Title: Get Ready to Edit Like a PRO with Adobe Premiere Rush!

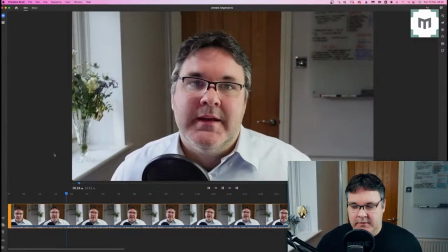8:15 The global population is online in this...
I almost stumble, but there's a weird little bit of air in there which I want to take out just to make sure that it sounds a little bit normal in the mix.
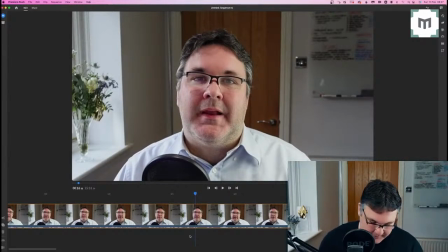8:29 And you can see as I'm sort of expanding the view by pressing the plus key on my keyboard that actually, yeah, there's a couple of bits of air in there, a couple of pauses. So what I'm going to do, I put the playhead where I want to cut, that I come along here to the scissors.
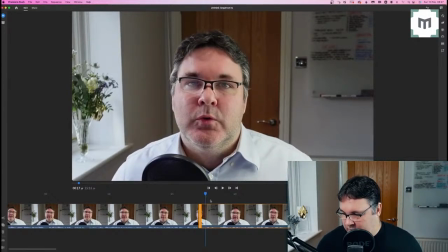8:48 Like that, and then I can come across, move the playhead to the next bit of speech, scissors, and then I click on that bit, the bit that I want to get rid of, return, and then let's just see what that sounds like, because I don't, as I say,
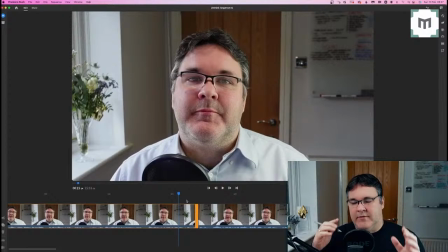9:07 there's bits of air either side of it, but I don't want it to sound unnatural, so let's see what this looks like now.
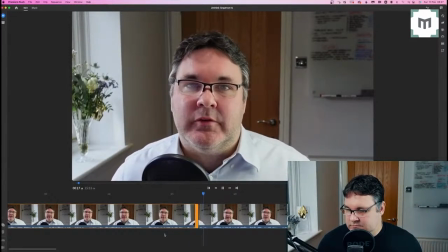9:17 59.5% of the global population is online. In the same report, they revealed...
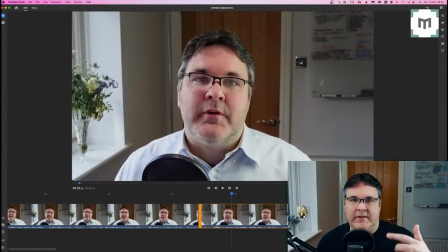9:22 You see, that is a prime example of where you need to leave a little gap, because effectively it's the end of a sentence. So if I took the second bit of air out, it would feel like I'm rushing into my next sentence.
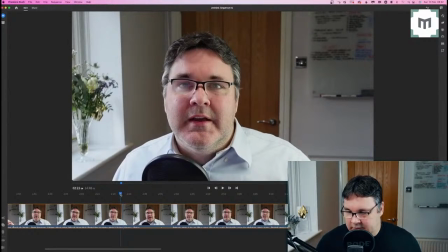9:35 So here we have another likely looking section. So let's just see what happens here.
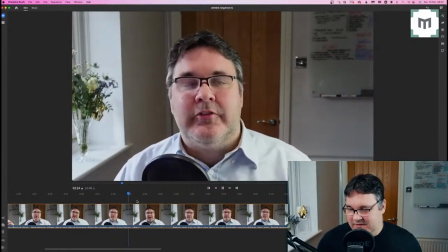9:40 Three central tenets to any successful digital marketing campaign. Video marketing and video...
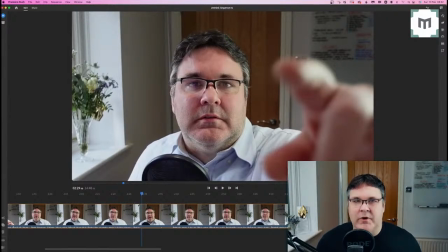9:46 There you go. See, there was a fluff. So what I need to do is go back and find a really good, what's called an out point.
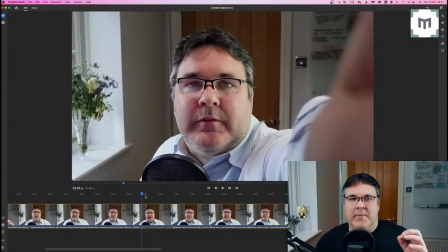9:54 What I tend to do when I make a mistake if I'm recording is I'll just spool back a couple of paragraphs on the porta prompt, and then I'll get my pace back to get into the section that I then, you know, I originally made the mistake in.
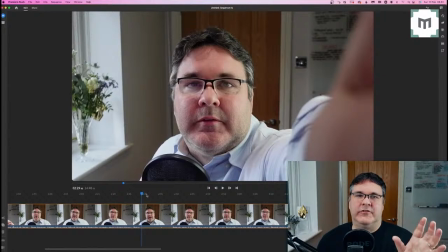10:08 So hopefully by the time that I'm getting to that section, my rhythm's the same as it was before.
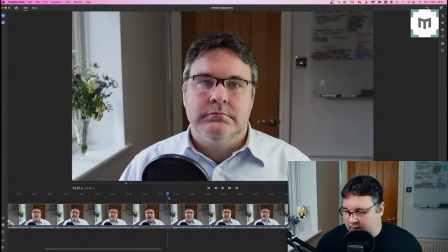10:14 So in terms of when you're in the edit, what I need to do is work out what I started, where I actually came back in. So let's have a listen to that.
Video marketing fundamentally is the... So video marketing fundamentally.
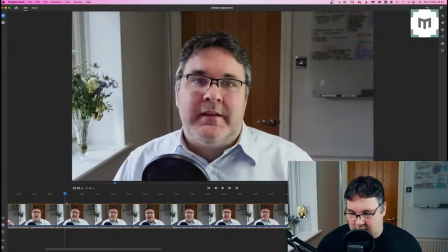10:26 So then what I need to do is go and find the first time that I say that. So let's have a look there.
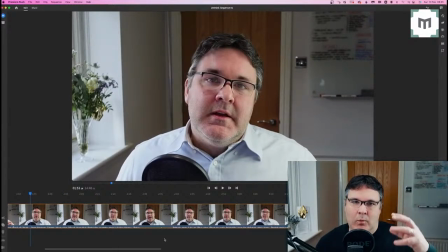10:31 A bonus way of working out where the first time I said a particular phrase or sentence is that you can use the kind of patterns of the sound to find a similar graph. So obviously this is my retake version and it's similar. It looks similar here.
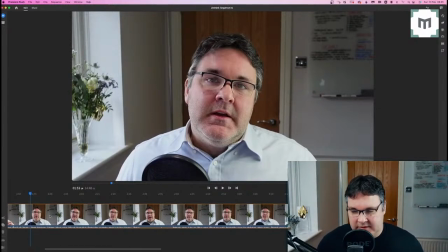10:48 So I'm hoping that this is the section that we want. So let's have a look.
Video marketing.
Yeah, excellent. So basically from here, so actually what we want to do is put our scissors in there
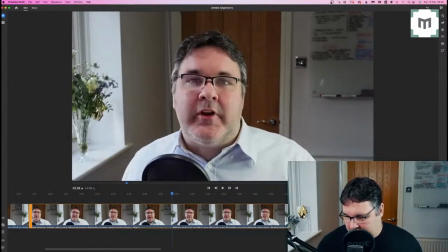11:01 and then go all the way to where I say video marketing.
Video marketing fund.
Yeah, there you go. So that'll be the in point.
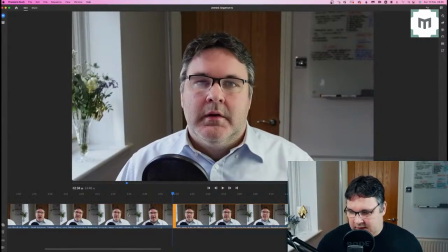11:12 So I get my scissors in there, click on the scissors, and then I highlight the area that I want to lose.
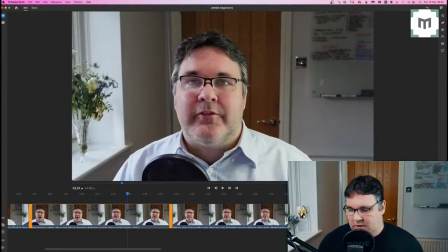11:19 So all of that stuff, that was where I went wrong. All of that needs to go. So let's take that out. So let's do a quick sense check.
Stick about and we'll get you going on your own business video creating journey.
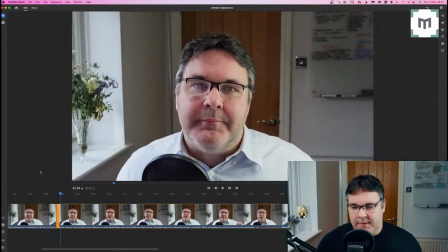11:33 Video marketing fundamentally.
Yeah, that's absolutely fine in terms of the audio. It makes sense because obviously we're cutting from a shot of me head and shoulders talking to you like this, and then we're cutting to another shot of me talking to you. What you end up with when you chop something out is what's called a jump cut.
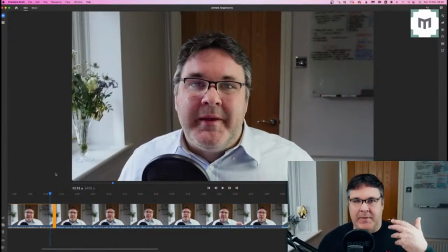11:53 So it cuts from one shot back to the same shot just later on in time. So let's just have another look at that.
Business video creating journey. Video marketing.
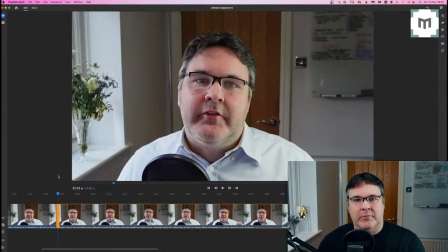12:03 So there's a slight jar. Now in broadcast TV, a jump cut is kind of a no-no, but fortunately, because of the nature of YouTube and because of the fact that it's called user-generated content, i.e. this is content that we're making ourselves,
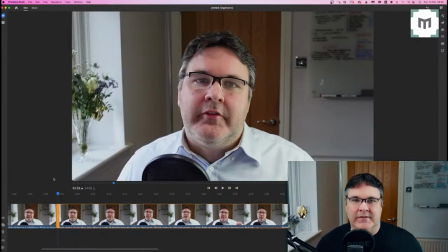12:19 actually, in the grammar of things, it's absolutely fine to have jump cuts.